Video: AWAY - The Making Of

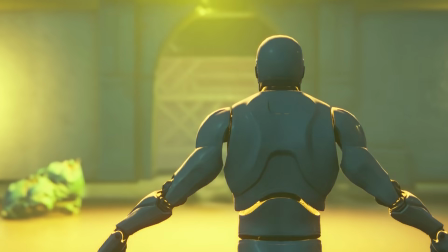(3:58)
In the cyberpunk scene our goal was really to tell a story here and follow the character on a journey from point A to point B.
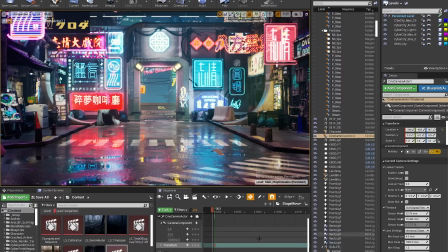(4:06)
And the challenge traditionally shooting on an LED wall is you have this fixed
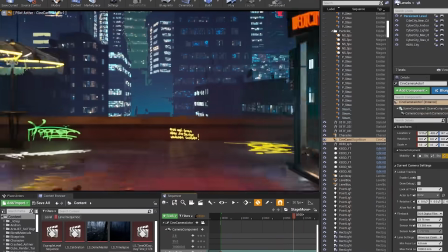(4:11)
stage and the approach that we we took to the cyberpunk scene is we built
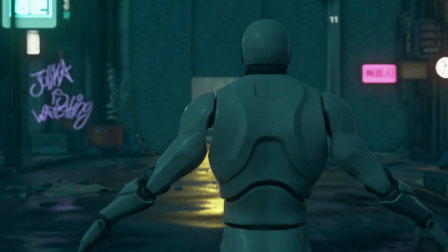(4:16)
it around this idea of having the character walk on a treadmill that would simulate motion
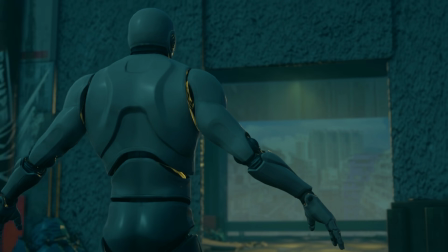(4:21)
while we moved the scene at the same time and allow us to traverse this large amount of space.
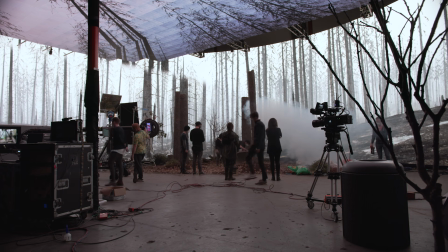(4:28)
Between pre-production and actual production,
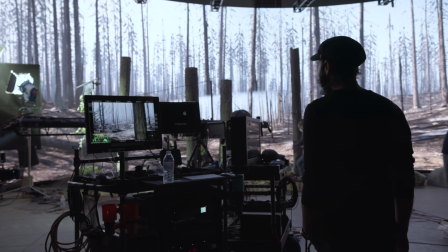(4:31)
it's really essential to get on stage and do some preparation ahead of time, both with the scene and things like camera setup.
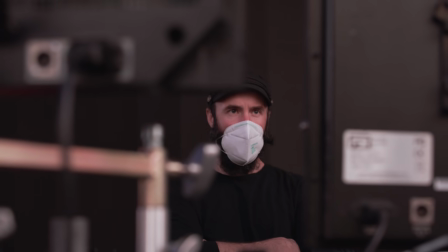(4:40)
I think when you're building an environment that you've been looking at on a computer screen for so long,
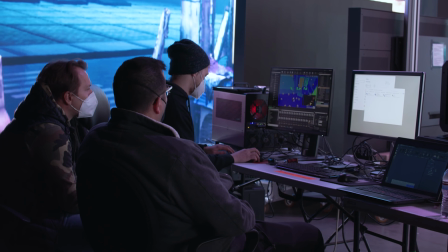(4:46)
it's really important to visualize that on the screen on the LED wall ahead of time before
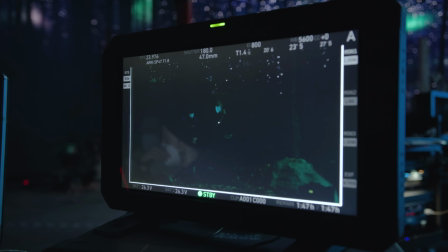(4:52)
you shoot and that also allows you to test the project on the hardware that you're going to be
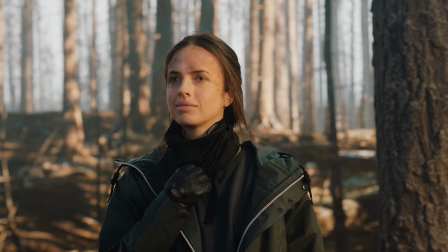(4:57)
running it on which can sometimes differ between stages and figure out if there's any potential
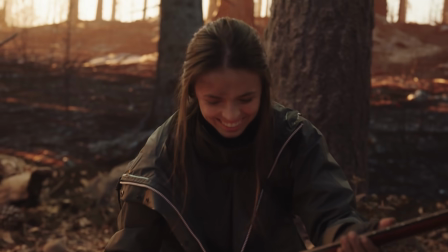(5:04)
issues with the project and give you time to fix that ahead of time so that everything goes smoothly when production begins. Today we're on our first day of really shooting our actual short film so So we have a 12 hour day to fit in our cyberpunk world that we're seeing here on the screen.
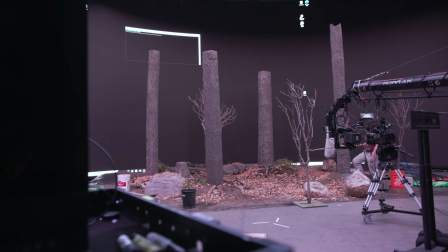(5:23)
And then we're switching over to our forest scene and all together it's gonna create a short film to show
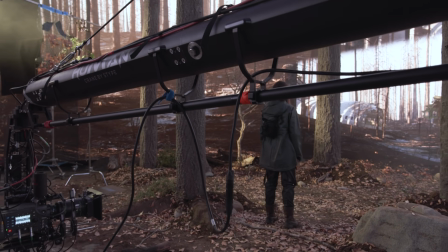(5:28)
our production quality along with the new technology that XR introduces.
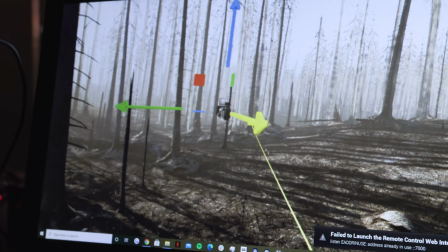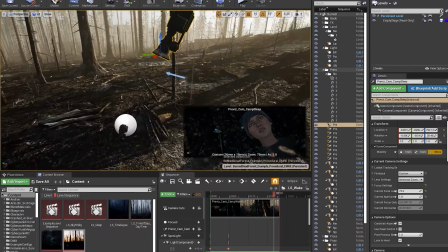(5:40)
Pre-vis or pre-visualization is the process of going into the scene that you've created
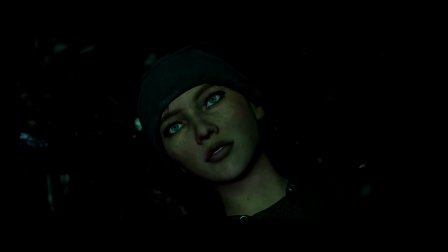(5:46)
and starting to use virtual cameras as well as stand-in characters and things
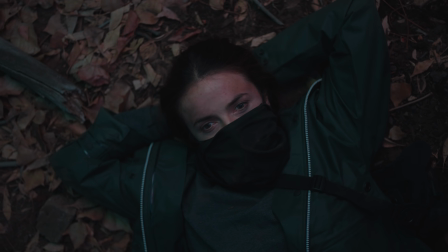(5:51)
like that to actually start planning your shot setups and your camera position.
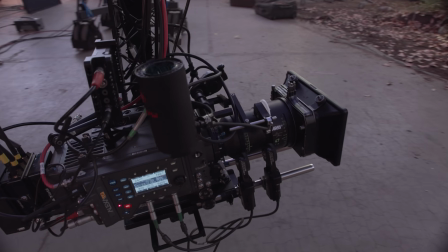(5:56)
This sort of pre-vis and tech-vis pre-production allows you to get in there really quickly and,
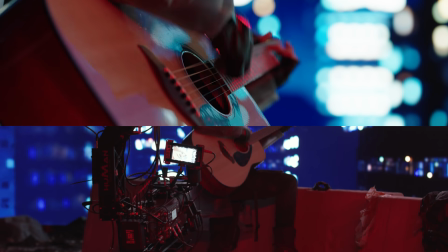(6:01)
for example, achieve a production like away in only a day of shooting like we did.
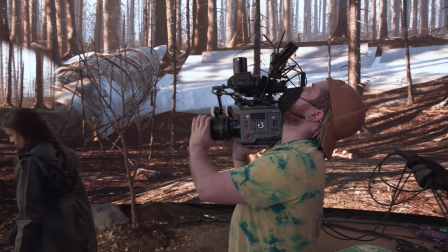(6:08)
Right now we're shooting the plane crash digging scene, so we've scattered a bunch of debris around the set.
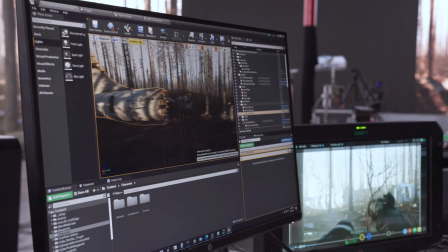(6:14)
So we had to shift our scene over a little bit.
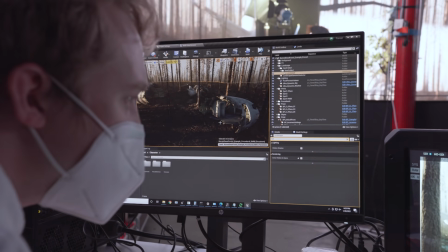(6:17)
We made the decision to put the wing of the aircraft in the background here because previously we've only seen the fuselage
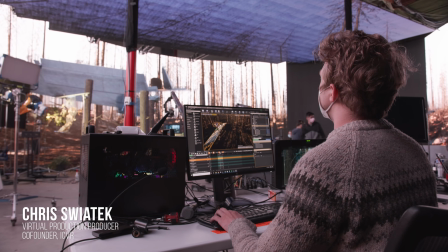(6:23)
and the nose so right now we're just going to look for a good placement in the back of this shot.
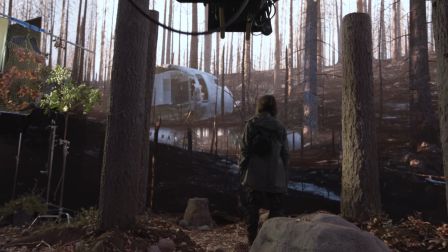(6:30)
So the the camera for us is this square that you can see on screen and it is what reads the position
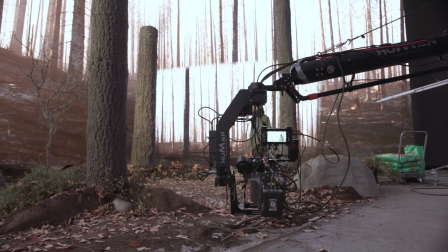(6:36)
of the camera and then makes what you see on the wall match what you'd expect to see from wherever the camera is.
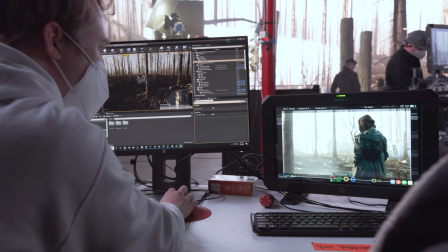(6:42)
So it gives the illusion of this being a 3D world behind the screen by mapping
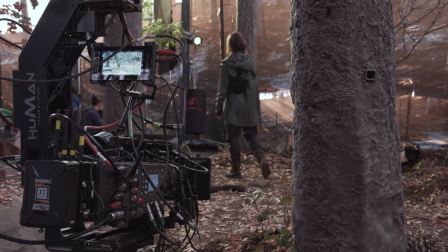(6:48)
the the pixels relative to the camera instead of just looking at a flat wall.
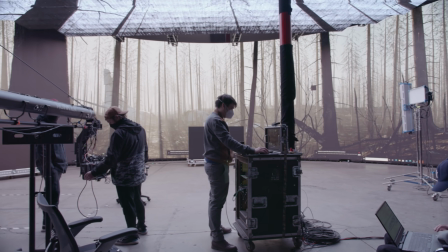(6:54)
So there's two kinds of camera tracking, there's inside out and outside in.
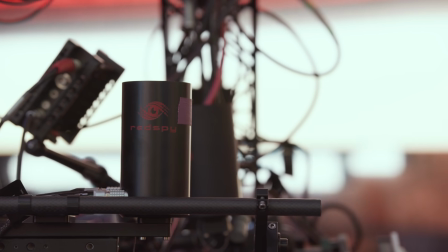(6:58)
Here we are using inside out where we have a camera attached to the camera that's looking up at a constellation of infrared markers,
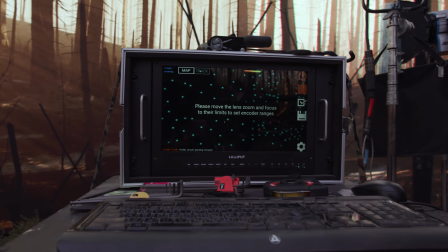(7:07)
which then give it its placement on the stage.
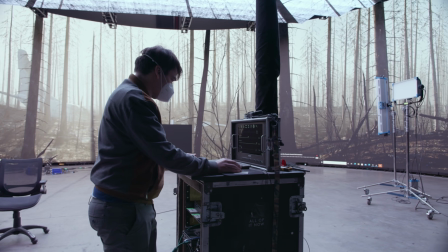(7:10)
And then we're also feeding zoom and focus data into that camera so that the Unreal Engine can understand where it is, what the lens characteristics are, and be able to reproduce that in the engine.
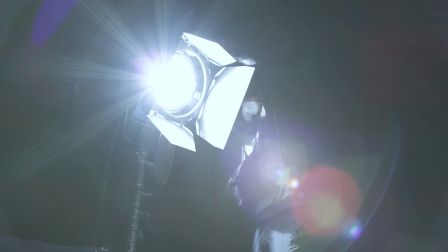(7:25)
On any traditional set, it takes a long time for a reset of any sort of scene.
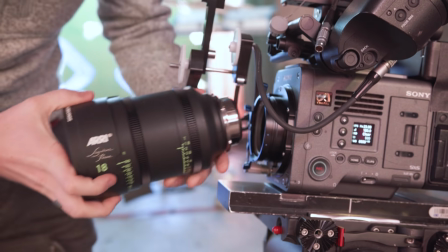(7:30)
If it's moving even the camera ever so slightly and changing the action of an actor,
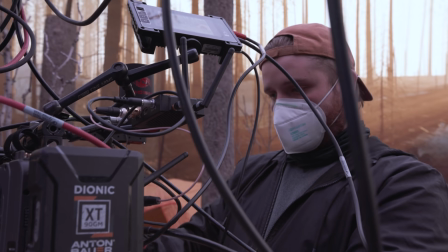(7:35)
it takes a long time to find that shot, figure out the lighting for it. If you're working in the middle of a forest like I have behind me, that's going to take a tremendous amount of time to get the shot right.
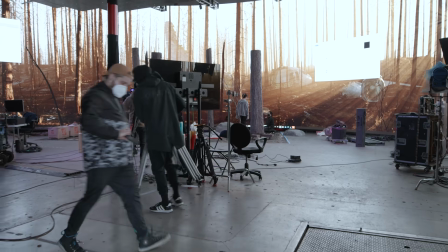(7:46)
For instance,
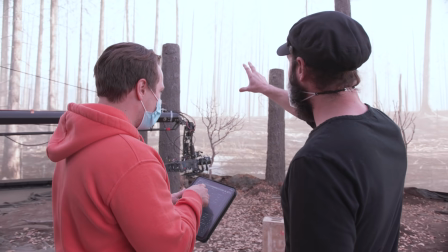(7:47)
we had a cyberpunk scene set up right next to our forest scene and it only took a matter of moments for us to flip production from the cyberpunk scene to the forest.
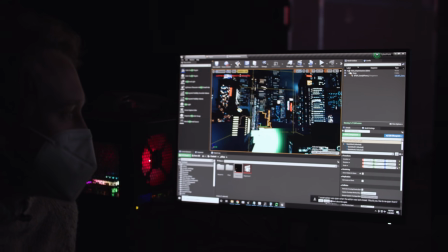(7:56)
So on the stage, you can have a first unit shooting a scene with your principal actor and within a matter of moments,
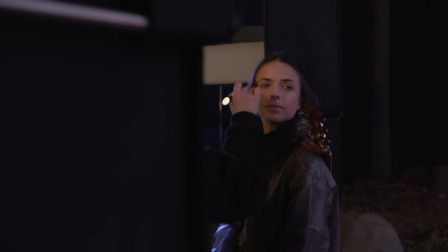(8:04)
that actor can switch to the second unit on the same exact stage, shoot a completely different scene while another production is taking place.
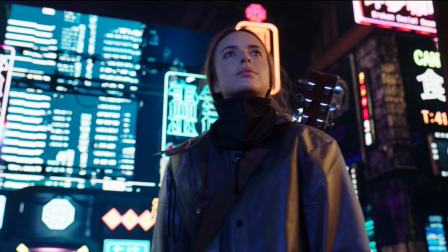(8:12)
Everything is encompassed here. Everything's in one location and within that location you can change the worlds any way you want it.
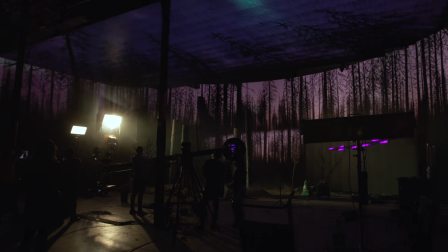(8:21)
This is the advantage of an XR stage. We're going from Aurora Borealis, nighttime shot in a tent and within a matter of minutes we can change this whole atmosphere,
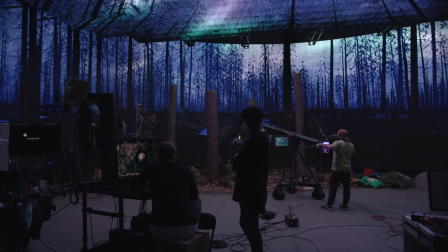(8:32)
natural lighting to feel like morning and a completely different world.
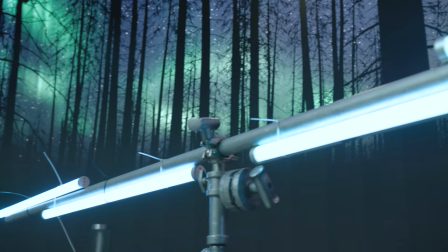(8:38)
The options are limitless when it comes to the situation. It's all about the ambient light, utilizing the screens to create practical lighting. So it's a lot of leverage points that you can utilize to light naturally and how it's gonna feel.
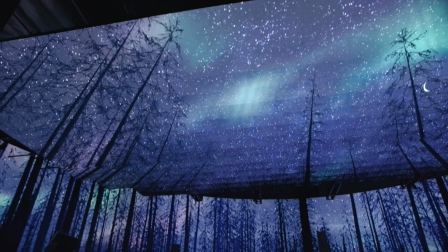(8:53)
Our roof has given us the ability to give us what the sky would essentially be giving us without having to set up a really robust lighting system.
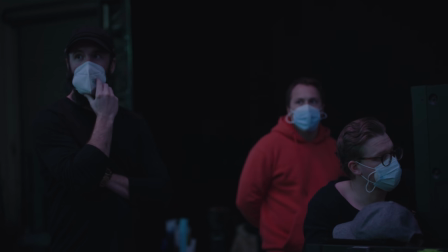(9:00)
We're actually using the game engine Aurora Borealis light sequence to light it how it naturally would feel.
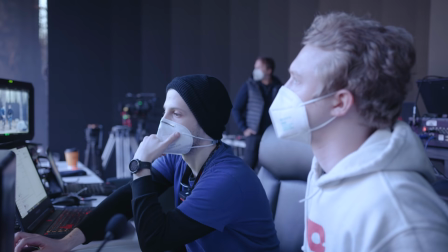(9:08)
I'm setting a few looks here, we're going to have a twilight scene, so right now I'm working on a twilight scene.
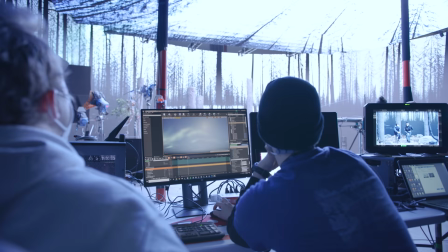(9:16)
I'm looking mainly at the dirt on stage and dirt on the screen.
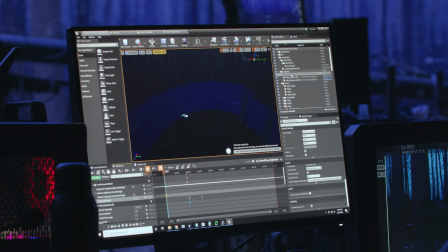(9:21)
It matches pretty well in terms of hue,
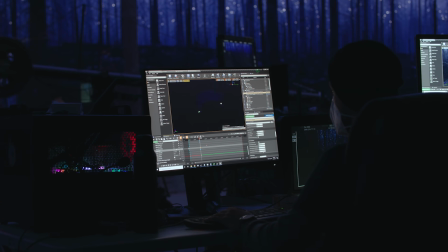(9:25)
maybe it could be a little brighter on the screen, but I just want to turn down the saturation a little bit to see what that will do.
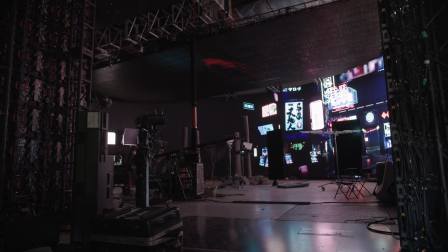(9:37)
On the other side as well, we have our second environment, which is a cyberpunk city, and that was designed specifically to show off two things.
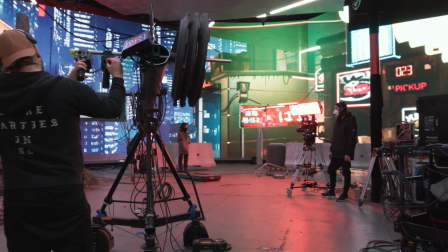(9:46)
Number one is how to achieve the illusion of a large amount of space
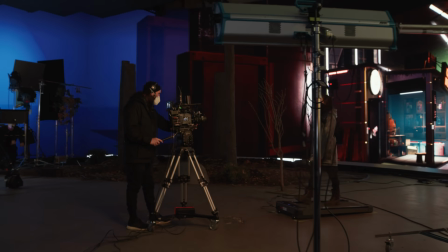(9:51)
while shooting on a small section of wall with a very small set footprint. So what we did for that was we routed a path through the city that the camera and the stage will follow and then on
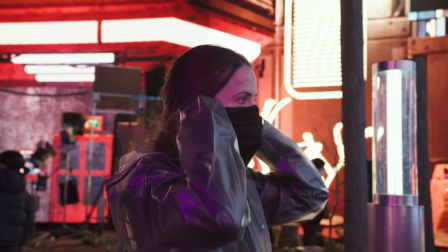(10:05)
the practical set we set up a treadmill that our actor would walk on and then we match the speed of the two so that when you put a camera
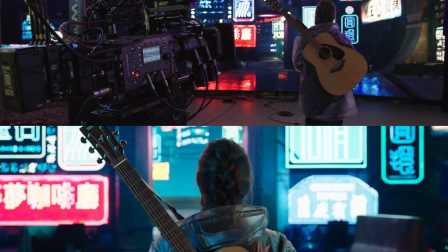(10:13)
on it it seems like the the practical camera is following along the actor almost as if you would on a dolly.
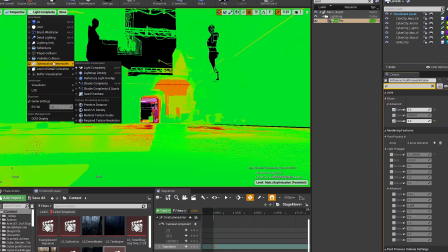(10:21)
It's always kind of a perpetual struggle when building photorealistic environments to balance high quality
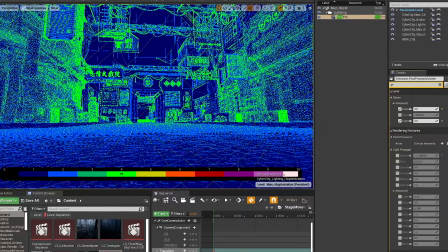(10:28)
visuals with the performance of the scene and making sure that the hardware can run at a stable frame rate.
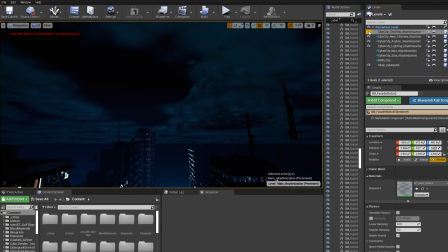(10:36)
And in the case of many projects like Away, you're shooting at 24 FPS, so the projects have to be able to hit that.
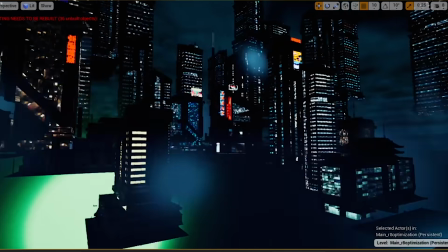(10:43)
We had a really heavy city environment in the background that you see at the end of the film that hurt the frame rate a lot.
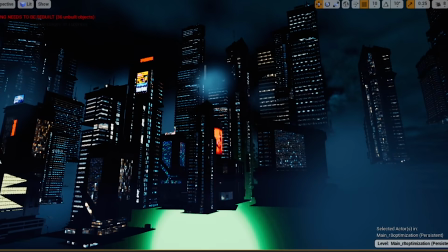(10:50)
So for the scenes where we weren't seeing that directly,
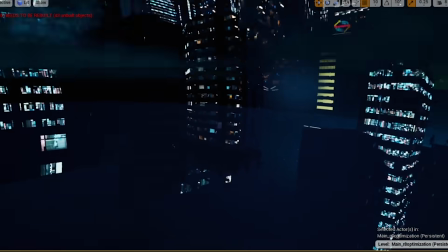(10:53)
we actually took a 360 photosphere capture within Unreal and we use that photosphere
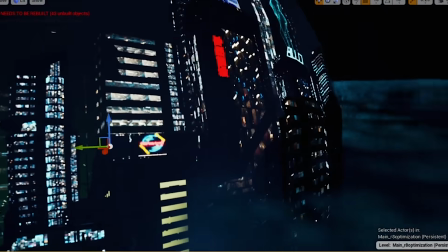(10:59)
instead of the 3D virtual environment in order to bring the frame rate up and be able to hit the benchmarks that we wanted to hit.
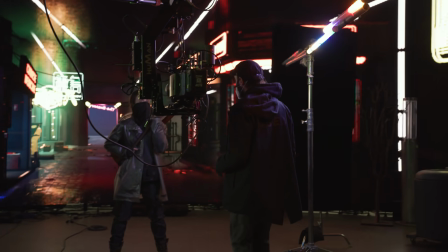(11:06)
And then the other part of that scene as well that we tried to pay special attention to is just lighting.
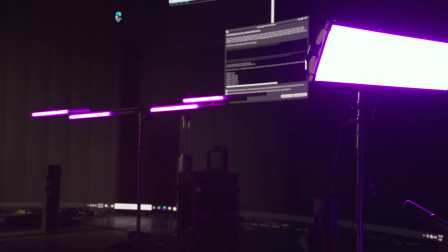(11:11)
There's a lot of really diverse, colorful, often times flashing lights in the scene and we wanted to use that to show off one of the other big benefits of LED wall production which is the emissive lighting that comes off of that,
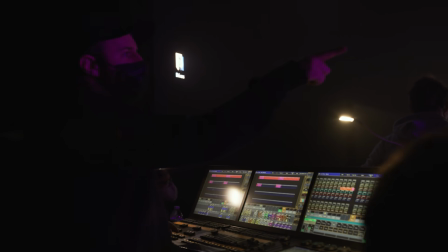(11:26)
and also being able to tap into a DMX feed within Unreal Engine to automatically display lights that match the colors in the scene,
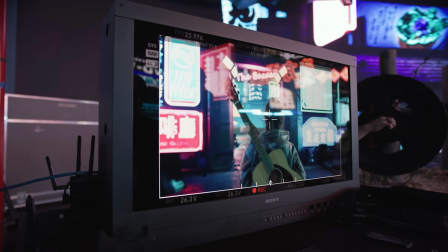(11:35)
which simplifies a lot of the lighting process and leads to really realistic results while being very time efficient.
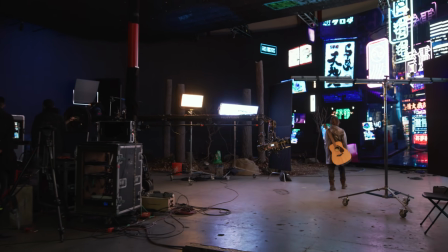(11:43)
We're going to simulate walking to our ledge,
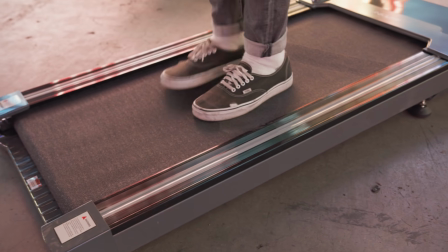(11:47)
and we're going to fake it with a treadmill to
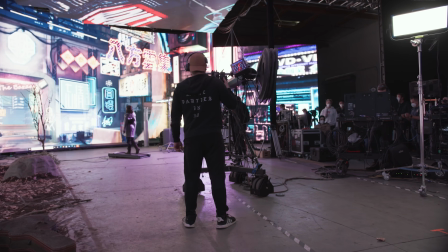(11:53)
show the action of walking as the screens adjust to the camera.
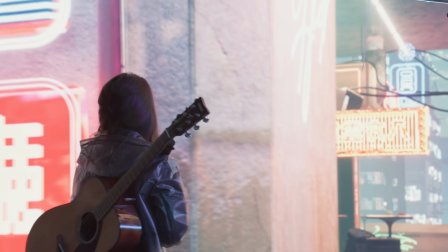(11:58)
It's gonna look like our talent's gonna be walking, it's gonna be looking like she's walking all the way down the street onto our ledge to see our big hero shot.